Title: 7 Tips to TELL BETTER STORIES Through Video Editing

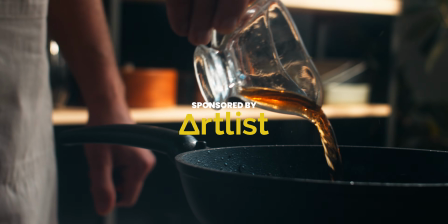0s
Editing videos is like being a master chef. You need to know how to combine all the right ingredients to create something truly delicious.
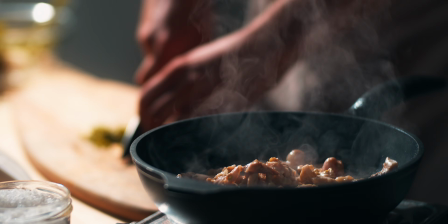6s
In this video I will teach you how to use cuts, colors, sound and more in your edits to craft stories that leave your viewers hungry for more.
Oh, it's about video editing, not about food, right?
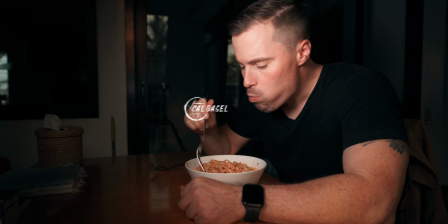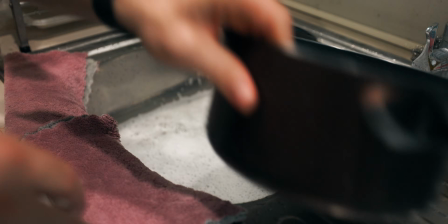27s
An important technique to tell better stories while you edit your videos is to cut for emotion.
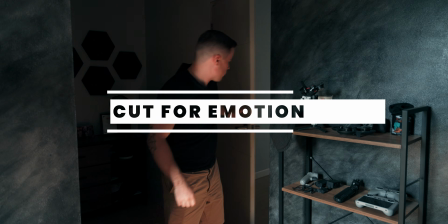31s
For example, I just cut the last sequence very fast to convey an emotion of urgency,
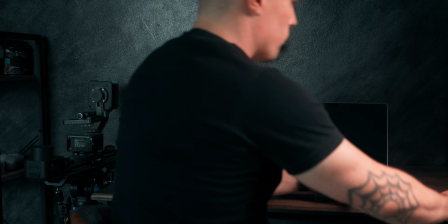36s
and now I keep the pacing a bit slower because that allows you to listen to my voice better,
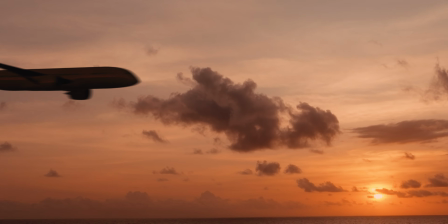41s
but I could also use the slower pacing to emphasize something at the end of the
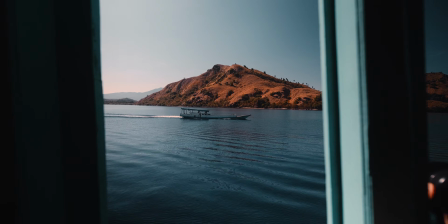45s
fast-paced sequence that's somehow important for the story and should therefore get more attention.
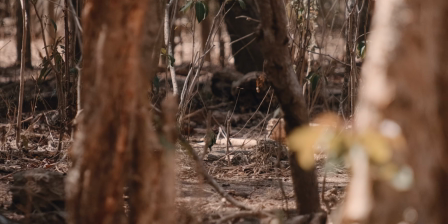50s
Fast edits are also good for other emotions such as adventure or being motivated to do something,
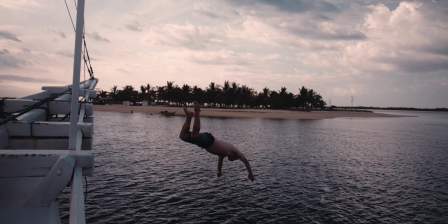56s
and slow edits are generally good to emphasize certain points, but also to raise tension and make people curious about what's coming next,
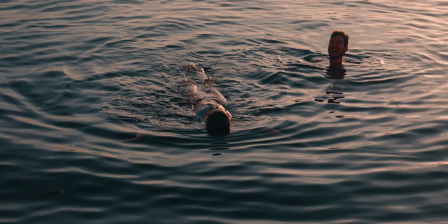63s
while medium pacing is good to just follow along.
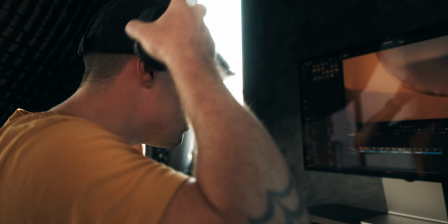66s
So while you edit your videos, don't just think about cutting to the beat of your music, but also think about how it affects the story and the feeling of your video.
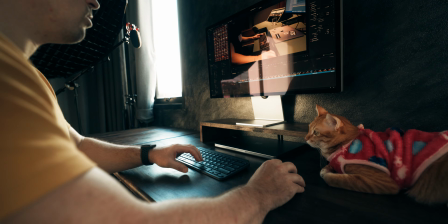74s
We'll also talk a bit more about music and sound later in this tutorial, so keep watching.
What is that?
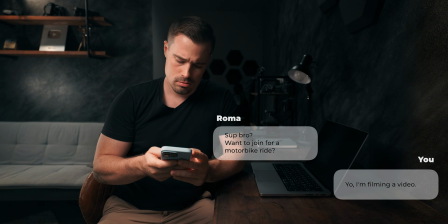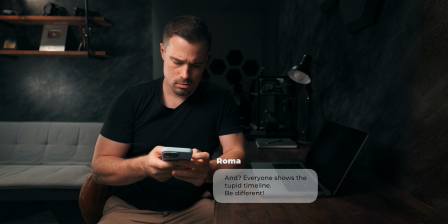Okay, let's go.
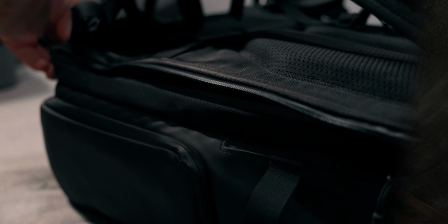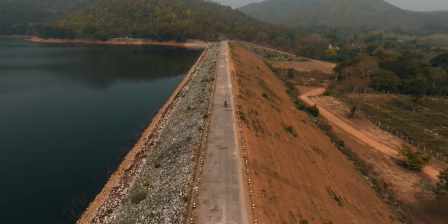98s
And we're coming directly to our next video editing tip for better storytelling, which is using visual cues to convey meaning.
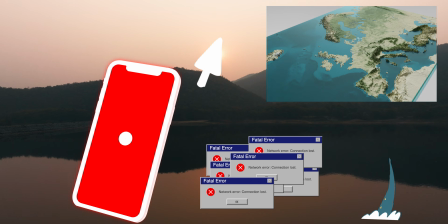104s
Visual cues can be text overlays, graphics or symbols to help convey important information or themes in your story. For example, you could use a messaging animation like I just did to show a conversation with your friend. Especially with short form content, it can be hard to tell a story with only camera shots, so visual cues are a great and engaging way to do that. And even in my long form content, I find visual cues very helpful, because why should I waste a lot of time giving the viewer certain information if I can also do it quicker? It's just more engaging overall and leads to better audience retention. Now, you might be scared that you would have to create all those animations and graphics etc. by yourself, but don't worry, there are many platforms out there where you can just download all of those assets,
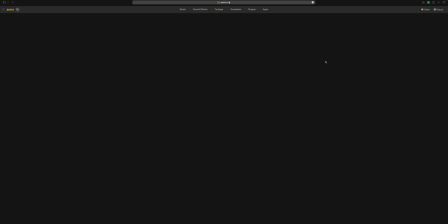151s
and one of those platforms is our today's sponsor, Artlist.io, which recently completely changed their platform.
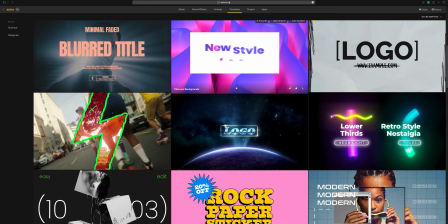158s
It's really great now, and they offer you all those animations, video templates, plugins etc., everything that you need. But I want to come back to Artlist a bit later in this video, because there is a lot more that they have to offer that I want to show you.
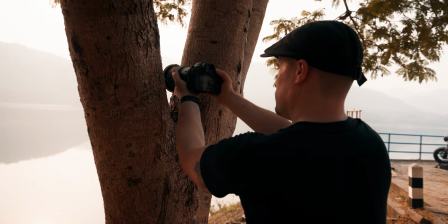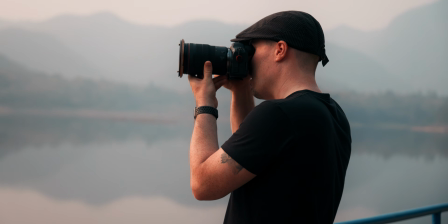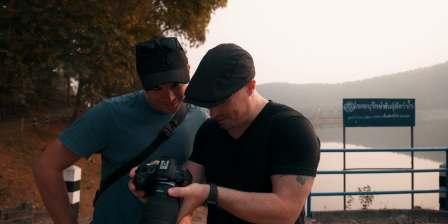182s Man, look at this shot. I will 100% use it in my next video. No, you won't, man.
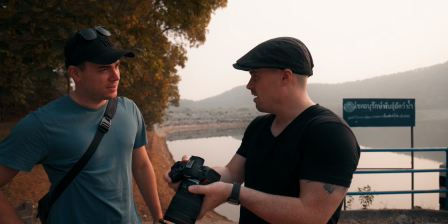186s Well, why would you say that? Because that's your next tip. Oh yeah, my next tip is kill your darlings.
And no, that does not mean that you should actually kill your darling. That would make a good story, but not to anyone's advantage. It does mean that you should get rid of the shots that you love but don't fit your story.
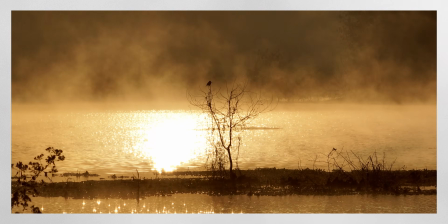204s
I think we all have it sometimes, that we got a shot that we really love and we would really love to show that to others,
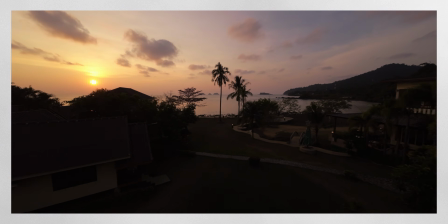211s
but the reality is just that it doesn't fit into your video, it does not fit the story, and then the only right thing to do is to not use it.
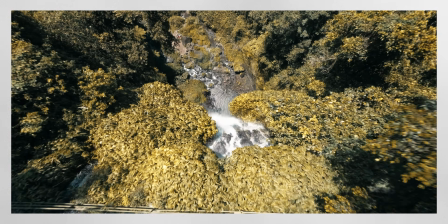219s
Of course, you should also not delete such videos, because there is still the option to use it on Instagram as reels or stories,
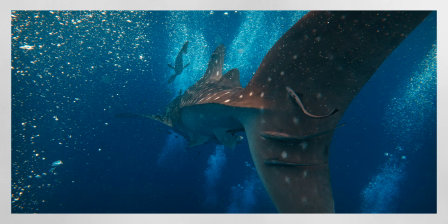226s
and you can also eventually put some of those shots together later as a show reel to show off if you want to advance your career a bit.
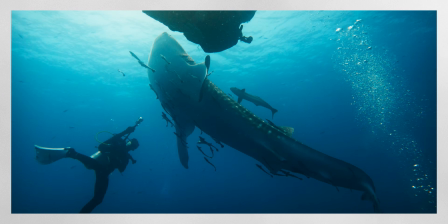234s
But the only right way for now is to remove it from your timeline and not use it in your video.
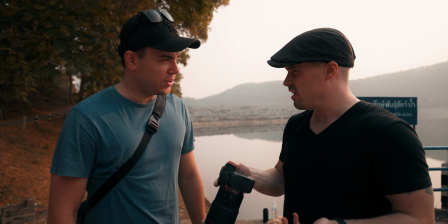240s
Remember, less is more.
But I want to use it. No, you can't. No, I want to use it.
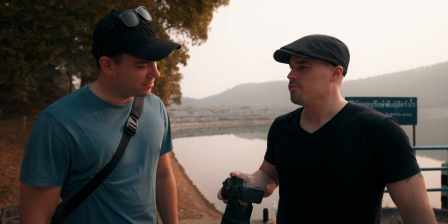246s No. Okay, then f you, I go home. What?